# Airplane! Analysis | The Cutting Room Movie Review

works because it's such a cliched basic shot that you've seen in so many like tv dramas like that
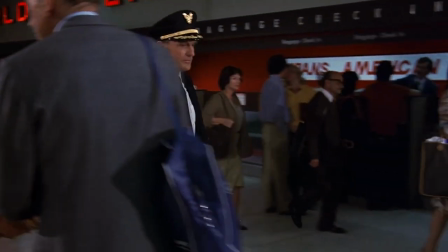619s
and it's the same when he gets to the airport and he's trying to get through and all the religious volunteers are coming up and he's pushed them away until he starts like slugging them around
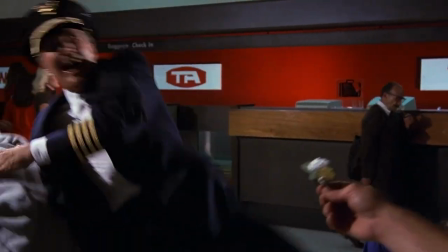627s
for a roundhouse kick over his shoulder again it's a very simple tracking shot so you don't expect it to like break out into this big fight scene which makes it all the funnier and yeah like the last one i want to mention because i think it's quite a similar principle it's that hysterical
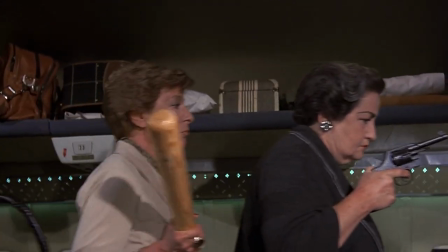642s
woman getting slapped and like the queue of people lining up to like take their turn having a goal yet really basic mid shot setup but that's why 21 it slowly pulls back and you can say like you know there's a guy with boxing gloves there's a nun with a whip some other woman's
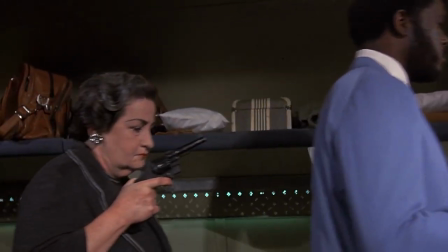658s
got a revolver and there's a baseball bat just like really funny and ultimately i think this direction just look at the influence
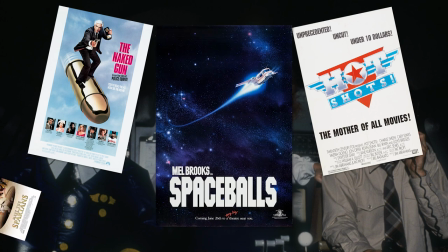666s
we've mentioned like some of it already naked gun hot shots all the way through the scary movie and the like basic thing like we've said the top very few of them who was funny or as good as this and that's because i think what zaz did was they made it look easy when it's anything but absolutely yeah yeah very much i mean yeah you guys have said most of it but i think you know as first-time directors i think the show quite a fearless energy here which i really enjoyed i think they knew exactly what they wanted you know hiring someone like joseph fb rock who was the dp on this
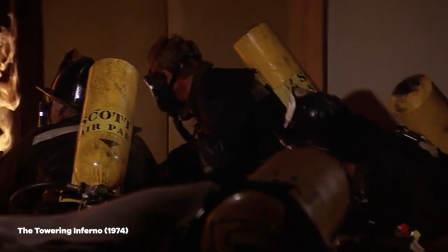696s
he's previously shot i mean it's a wonderful life he did he had uh tower tower inferno in 1974 he did blazing saddles and there's some shots in this and i know i'm not going to go into oh the camera moves of airplane because that's ludicrous even for me but there's some there's some shots that's what you're in for that's what i'm here for but there's some compositions in this that are just startlingly good there's one composition
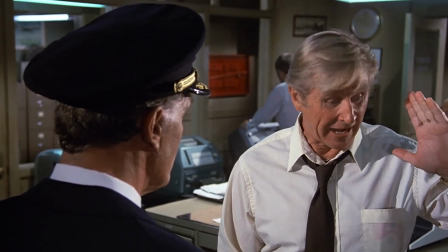721s
where bridges is in the tower and you have to talk them off to talk them right down to the ground and the watermelon lands but it's just like
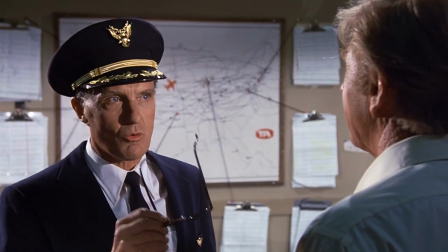728s
in the frame it's perfect when that spear comes in and hits the map when he's talking about the old time that's perfect and then when the shit hits the fan look at that track it's just the shit hits the fan falls perfectly and the camera moves
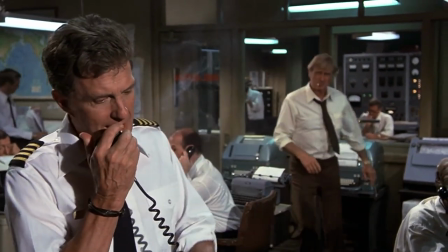740s
perfectly with cream as he comes across the shot with depth in the frame i mean he shot the town inferno which is one of my favorite films as we've said and it
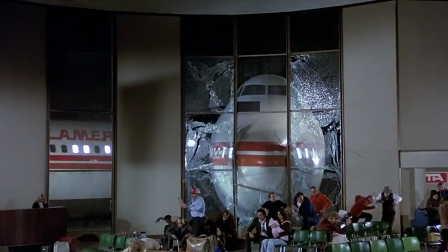747s
looks like it when that plane comes through the window at the airport it looks oh wow this looks like the town inferno and i think you need that level of quality to be able to take the piss and strip it back i think that's the problem with the newer parodies is that people haven't got that level of knowledge and they're just trying and say, oh, well, it's easy to take the piss. It's not. You've got to be a genius to go lower, and I think it looks as funny as the content is, and that's one of the reasons I really love this film and the direction. Yeah. Yeah, I think with Biroc as DP, like you're saying there, I think they've got to understand that they're part of the joke. They've got to give themselves over to the material. And again, it's the same as Robert Stack. He did the same. Who plays Kramer?
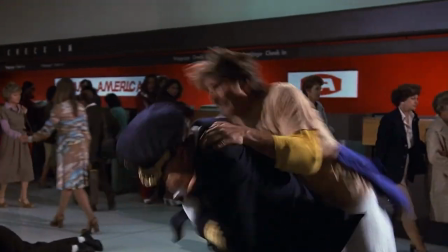784s
He said, right, we're the joke. I understand now. And to get these performances where they are complete parodies of their previous careers. Like Neil said, the complete parodies of what they've done, that's why it would have been so funny in 80. I mean, it's so funny now, but getting it in 1980 and going to the cinema, you'd be like, oh, wow, that coffee commercial, he never has a second cup of coffee at home.
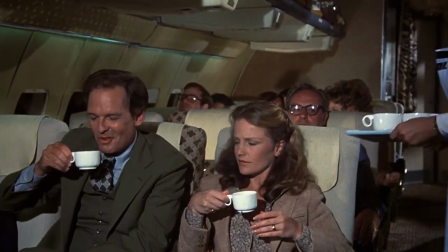803s
That was like a really popular commercial.
Jim never has a second cup of coffee at home.
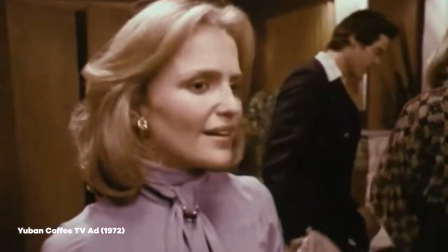810s You know, I'd love another cup. Jim never had seconds of my coffee.
Zazz also have cameos in the film.
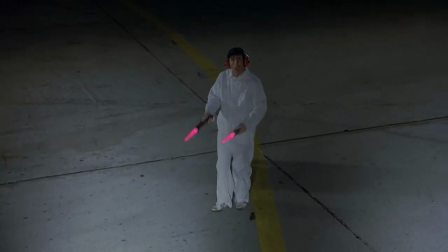817s
The Zucker brothers are the ground crew at the start who inadvertently crash the airport. Yeah, yeah, that way. And Abraham's play is one of the religious fanatics who Kramer busts up in the airport. Great moves from Kramer.
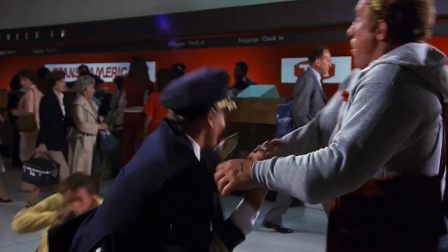832s
Lovely, over the shoulder, when he swings over the shoulder. That's amazing. That's really good.
Scientology!
More nuclear power. Zaz had an interesting career in the years that followed.
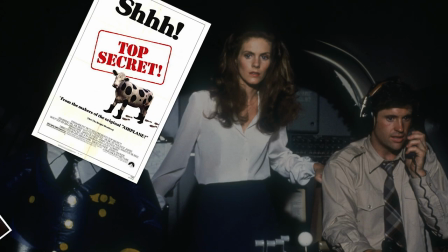843s
Abraham's work with the Zucker brothers on Top Secret, Ruthless People. He wrote Scary Movie 4 and David Zucker directed it.
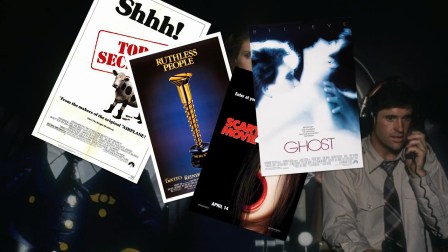850s
Jerry Zucker, on the other hand, diversified and directed Ghost and First Night in the 90s. But collectively and individually, their greatest achievement, almost certainly. Oh, 100%.